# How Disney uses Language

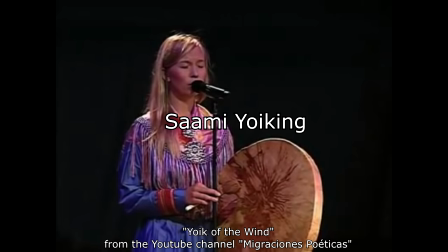(8:18)
So because it's inspired by Sami Jöking, I'm pretty sure this tune doesn't use any explicit language with a direct translation.
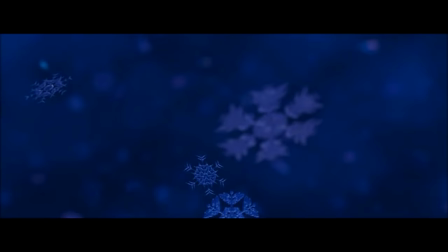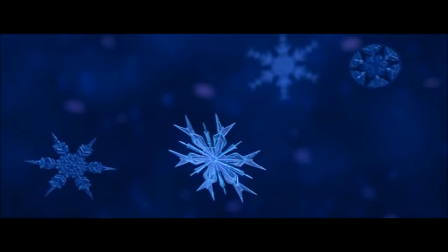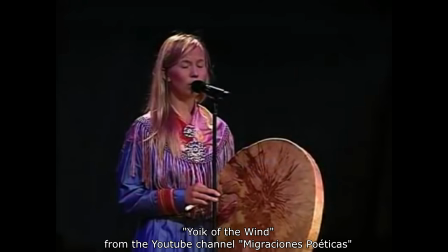(8:35)
But that's important, because the Jöking style of singing wouldn't always use the native language. This is a rare instance where using the native language would have actually been the wrong move. There's a similar situation in Pocahontas.
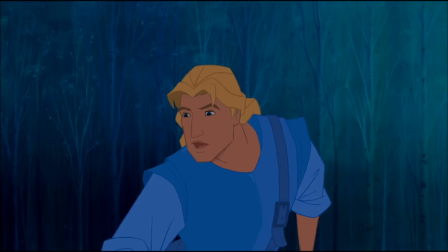(8:45)
So even though you see and hear Pocahontas speak a a little Powhatan in the film,
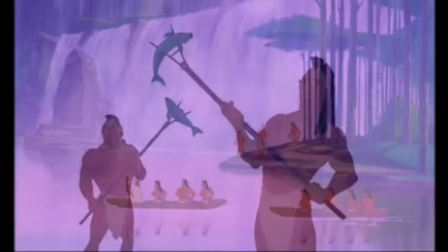(8:52)
having anyone sing in Powhatan would've been a big problem. Most Native American singing isn't done with their respective languages.
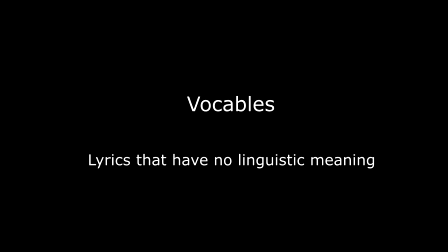(8:59)
Like most Samuyoking, Native American music is sung using vocables, or syllables that have no linguistic meaning but are significant as lyrics for music.
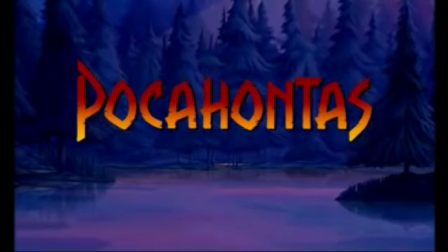(9:07)
Again, cultures are really complicated, so this isn't a hard and fast rule. But when you hear this in the opening to Steady is the Beating Drum,
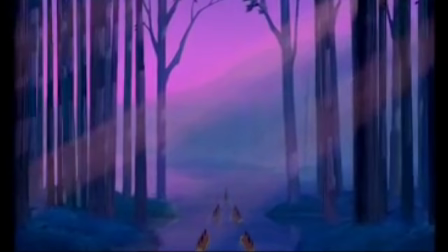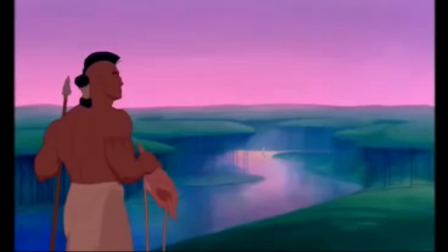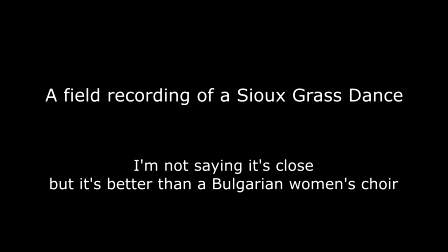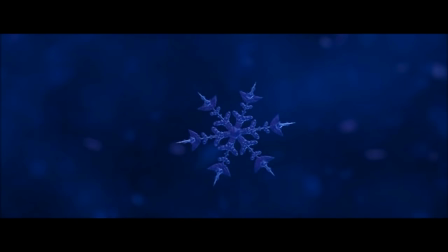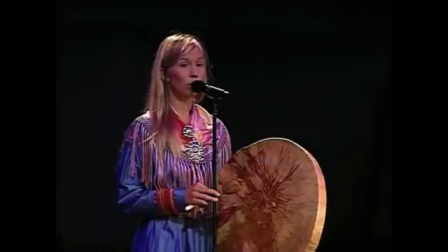(9:34)
Like the opening to Frozen, it remains true to how the indigenous population would treat language with their music.
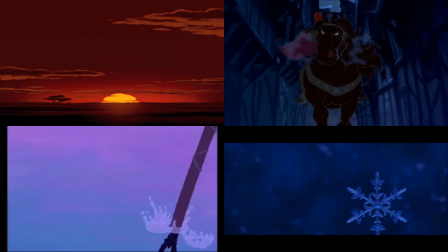(9:39)
But even though all of these pieces of music use lyrics, be they linguistic or not,
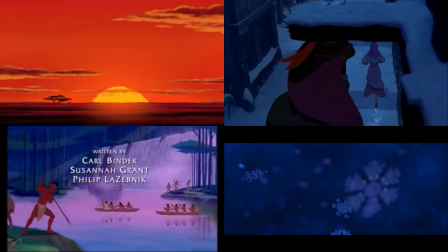(9:44)
that are significant to the native population, does it really convey where these stories are taking place?
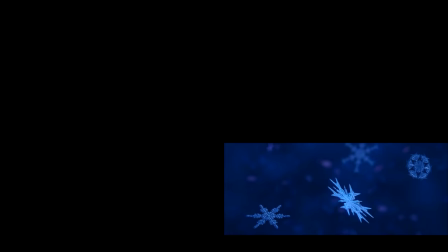(9:49)
Did anyone hear the opening to Frozen and immediately think, ah yes, of course, we're in Scandinavia?
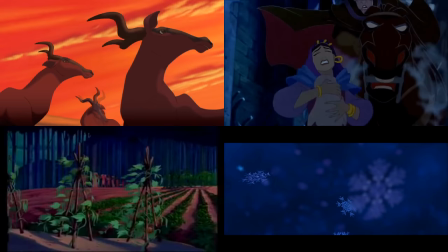(9:53)
Unless your audience is familiar with the language, music, or lyrical style, or just the general sound of whatever culture you're trying to simulate, the entire process is kind of lost.
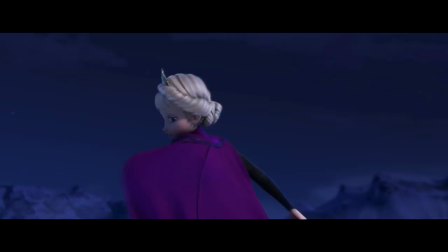(10:01)
The best way to remedy this problem is to actually have characters sing in these other languages.
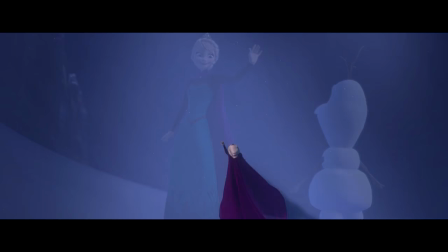(10:06)
That way, even if the audience has no idea what language they're hearing, the cultural expression is anchored in the characters and not just the setting of the story.
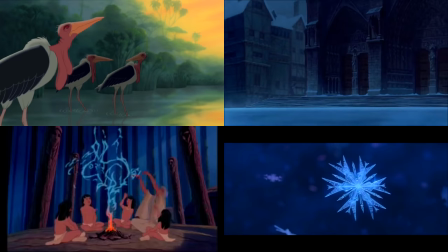(10:13)
In the first four examples, we don't really see anyone singing in any other languages. Everyone for the most part just speaks English, and the disembodied voices sing in languages other than English. They might represent the land or the setting, but not the people or the culture, so it kind of ends up missing the point.
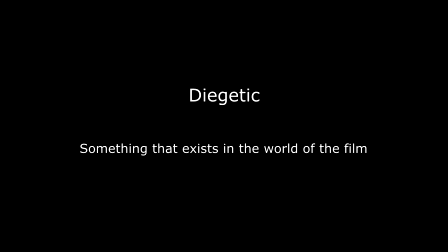(10:27)
It makes more sense to have the music be more diegetic, in order to relate it to the people that it's trying to describe.
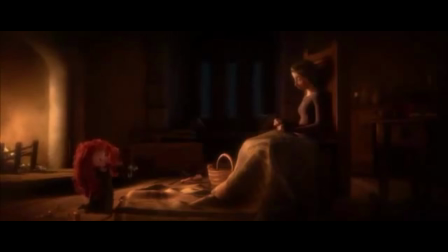(10:33)
For example, in Brave, you hear Merida's mother sing, uh, Magdeen Ban Wasel.
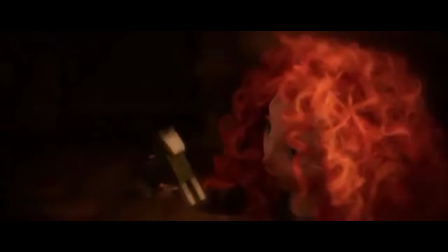(10:37)
Wow, I'm really sorry. It's a little lullaby written in Gaelic, and specifically written for this film, and it's played during a flashback scene where Merida is very young and frightened by a storm.
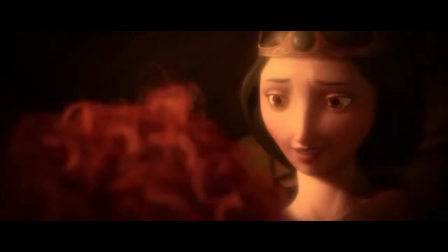(10:46)
One of the unique aspects of this scene is that the characters switch between languages. The queen speaks in English, but then sings in Gaelic.
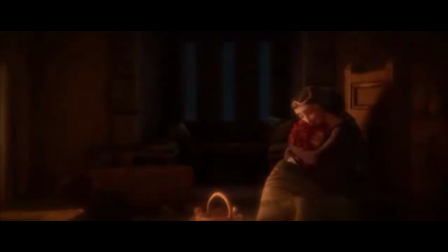(10:52)
The implication is that most of the audience won't really understand the Gaelic, which makes the piece sound that much more personal.
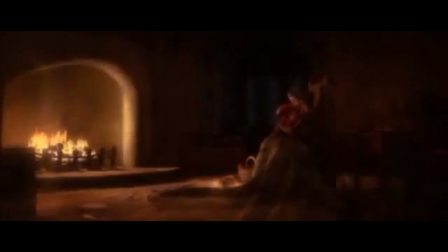(10:58)
The queen isn't just singing a Scottish piece, she's a Scottish queen specifically singing a piece of music in a Scottish language to her Scottish daughter.
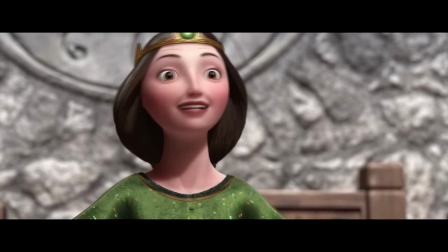(11:05)
Even if you haven't been paying attention and don't know where the film is set or who the two characters are,
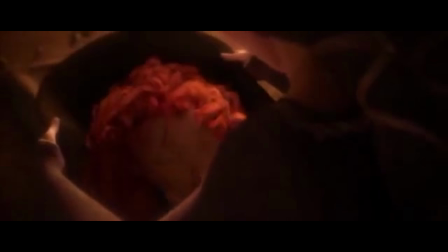(11:09)
you can understand the significance of their relationship by the queen singing in a native language even though English is the vernacular.
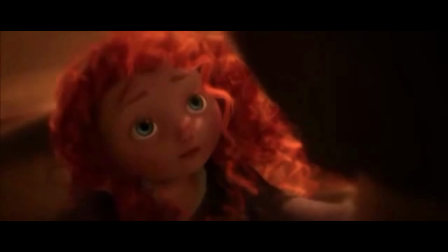(11:15) I'll always be right here.
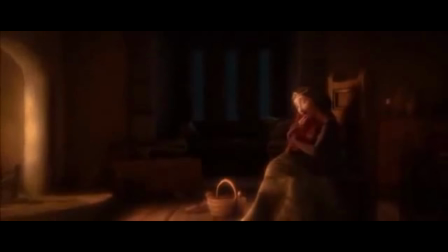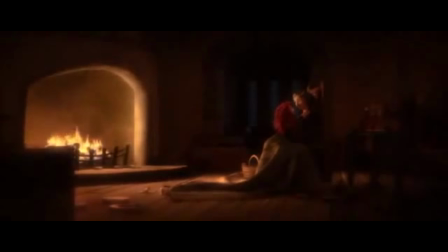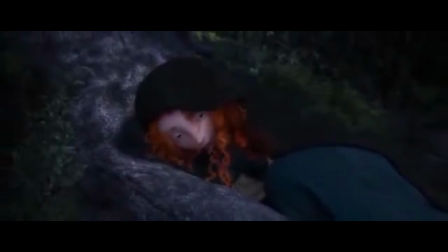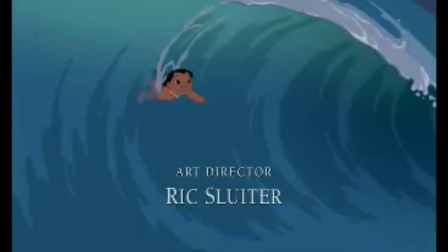(11:35)
There's a similar instance in the opening to Lilo and Stitch, where the music is more diegetic, or at least that's the implication.
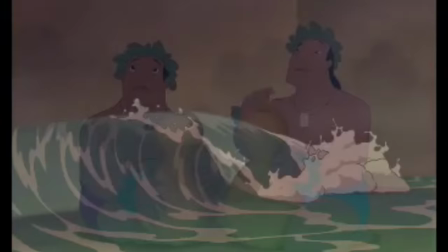(11:41)
Even though for the majority of the song you don't see the choir or the soloist, you do see the ipu players playing along with what you hear, and the ensemble finishes the piece.
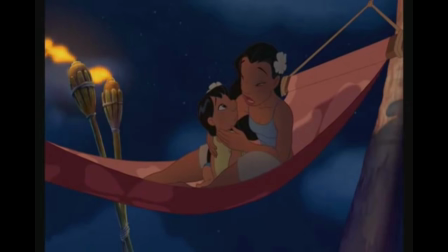(11:52)
Same goes for the scene where Nani is singing Aloha Oi to Lilo. This serves a triple function.
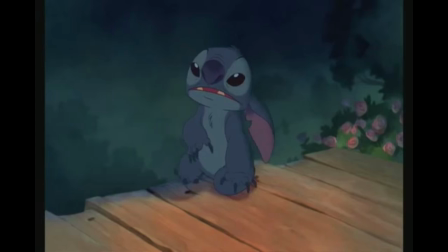(11:57)
First, it demonstrates the efficacy of having a character sing in a native language as opposed to the vernacular.
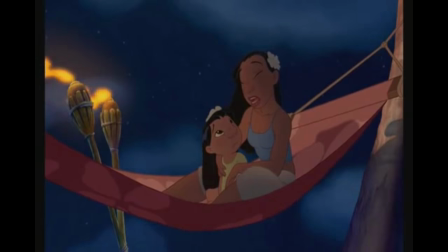(12:02)
Second, this piece of music actually makes sense in terms of the narrative.
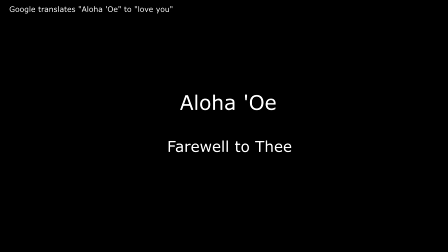(12:05)
Aloha Oi was written by Queen Lilo Uokalani, the last monarch of the Kingdom of Hawaii, and Aloha Oi translates to Farewell to Thee.
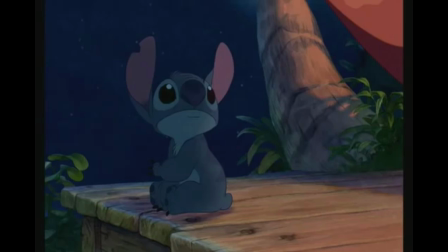(12:12)
It became a symbol for the loss of her country and was sung at her funeral. And in this scene, Nani thinks she's losing Lilo, so she tells Lilo goodbye in the most Hawaiian way she can.